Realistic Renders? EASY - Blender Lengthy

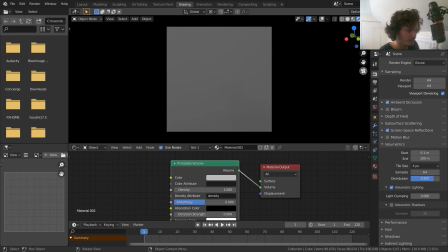And you can see, if we go to our camera view, it's kind of like too cloudy to see anything, so you can just bring down the density, in other words, how strong the smoke is, or the volume.
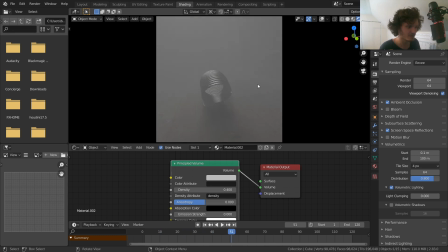So right now it's still very high, but you can still kind of see what's going on. So this is kind of like having too much atmospherics in our shot. You can keep bringing this down until it's just kind of like a mist occupying our space. So maybe even divide this by two. So this is with it, and this is without.
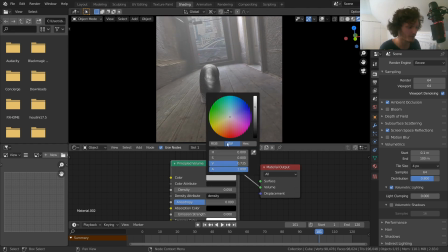So without, with, you can see really does add something. And if we were to give this kind of like a yellowish, kind of grungy, dusty color, it will look more like a old corridor, which, you know, this thing already does look like that.
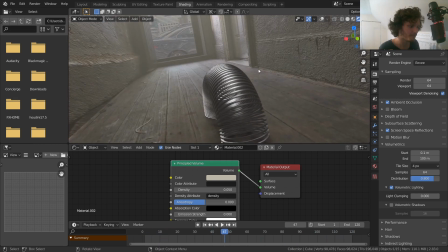So this kind of really depends on your shot, what you want. But I'm not going to stop there. This is Return of the King. I'm just going to show you how to make volumes in a cube and that's it. No, we're going to make it more procedural and in some sense more realistic. So we do not want a uniform fog. In fact, we want some areas to be dustier and mistier than others.
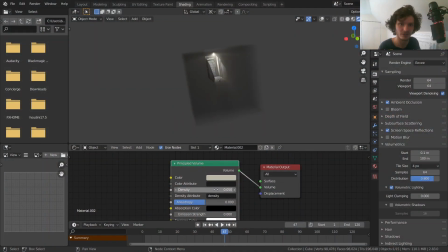So how do we do that? Well, instead of having a single density value that controls the density everywhere,
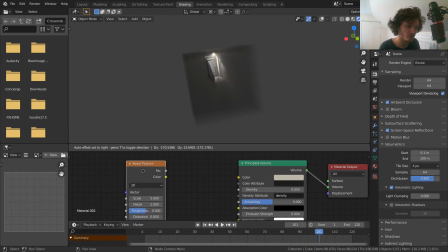what we can do is we can in fact use noise, a noise texture, yes, not only for surface but for volumes. This is a three-dimensional quantity that we can visualize in our density.
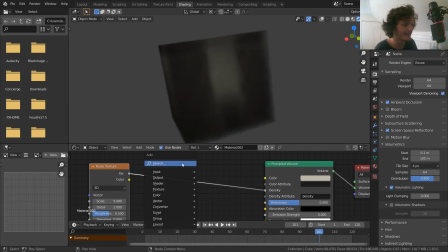And right now it doesn't really look like it's doing anything, but that's just because we need to add in a bit of a color ramp. And we need to have some areas have way, way less fog so we can see the variation. So take your bottom handle, the black where there is zero fog, and just bring that upwards.
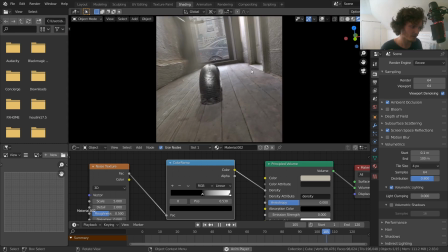And you can see now we have kind of like a cloudy thing. which means that in some areas there's going to be fog and in some areas there won't.
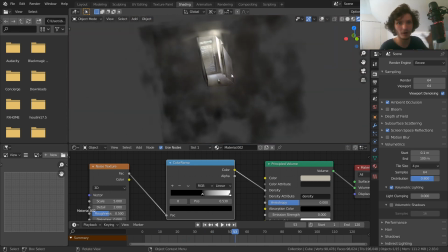Now, of course, we don't want there to be kind of like all or nothing kind of response.
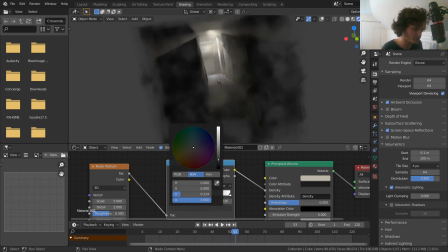Where we have very little fog, we just want it to be subtle. So it doesn't need to be black, just kind of like a very dark gray or something like that.
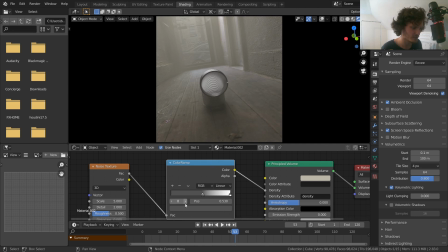So nowhere is it actually zero, but in some areas it is more intense. And you could do the same thing with the, you know, the top slider. You don't need to have like a area with a very, very intense amount of fog. That's up to you. So you could bring that down.
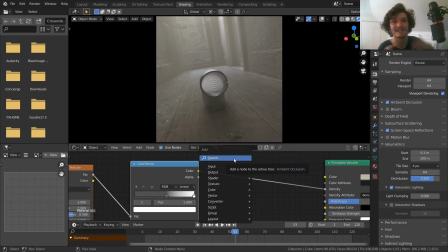But what I like to do is once we have our color ramp, I'm going to control this using another node outside of it, namely a math node.
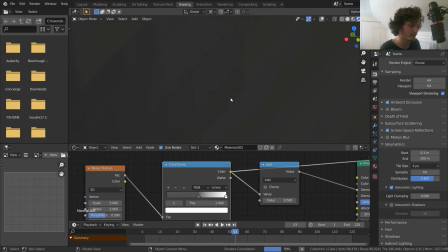So right now we just have a bunch of quantities that we could visualize like this.
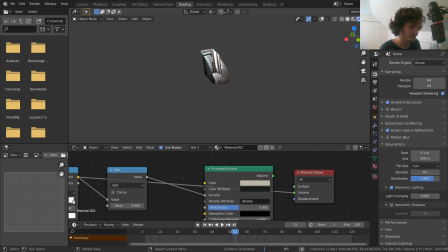Probably better to visualize it as a volume. Although it's not working out too well in that regard.
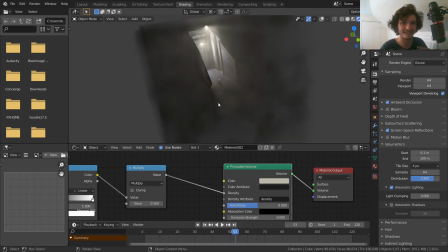What we're going to do basically is we're going to multiply this. In other words, we're going to scale the strength of this by something like 0.5, so make it half as strong.
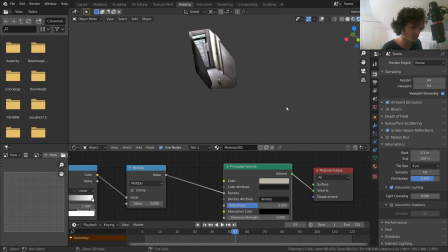So you can see we can make it more dense, less dense, whatever. This is our controller for that.
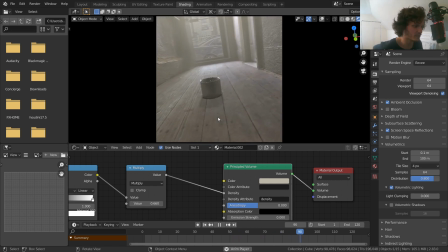So I'm just going to crank this down until it looks about right. I think this is good. It might, for some people's taste, this is probably way too foggy.
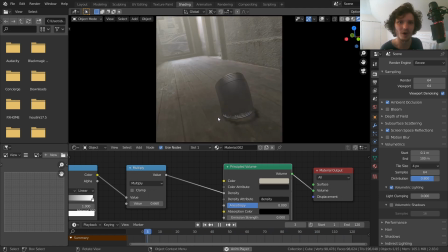But for me, I'm like, I do want that old looking feel. So we have added atmospherics that kind of give our scene depth, which is kind of the whole point of this.
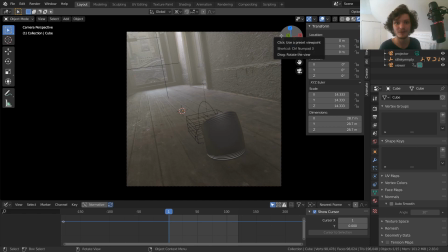So what is the next thing on the docket? Well, we have a realistic camera, but maybe this is just a me thing. I like adding a lot of shallow depth of field. I like stuff being out of focus, and I like also doing focus pulling. So like looking at your finger, that's in focus. Then at the background, you're saying, I want this in focus, then the other thing, and that's called focus pulling, changing the object that's in focus.
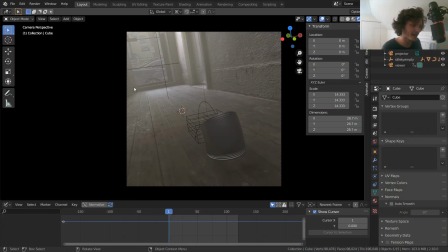Namely, for this shot, what I want is I want the background to be in focus, so the slinky's blurred out, and then after like a second, it, you know, focuses on the slinky and nothing else, okay? So how do we do something like that? That's a good question. Well, first of all, we want to, let me try again.
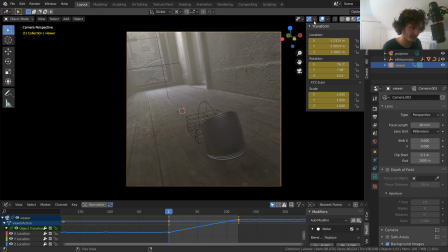First of all, if we select our viewer camera, which is the one that we're viewing out of, we can enable depth of field. If we were to make this very extreme, you can see that right now some stuff's out of focus, and you can kind of choose, you know, right now our slinky's in focus and the background's out of focus,
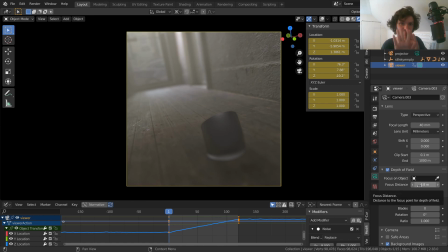or you could do the reverse. But we do not want to animate this focus distance. We don't want to choose our focal plane manually. Instead, I'm going to use a object, focus on object. I'm going to choose an object that it's always going to focus on.
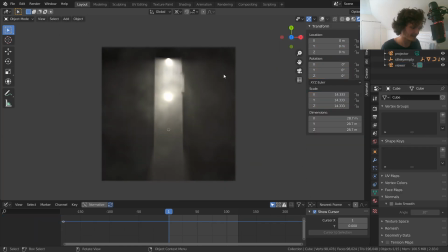How are we going to do this? Well, first of all, let's hide our cube for now. It's actually pretty distracting.
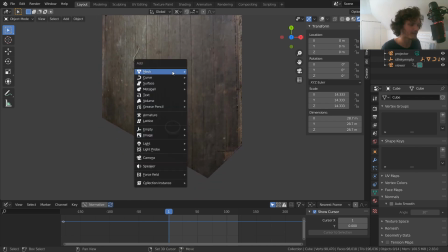What I'm going to do is I'm going to add in an empty.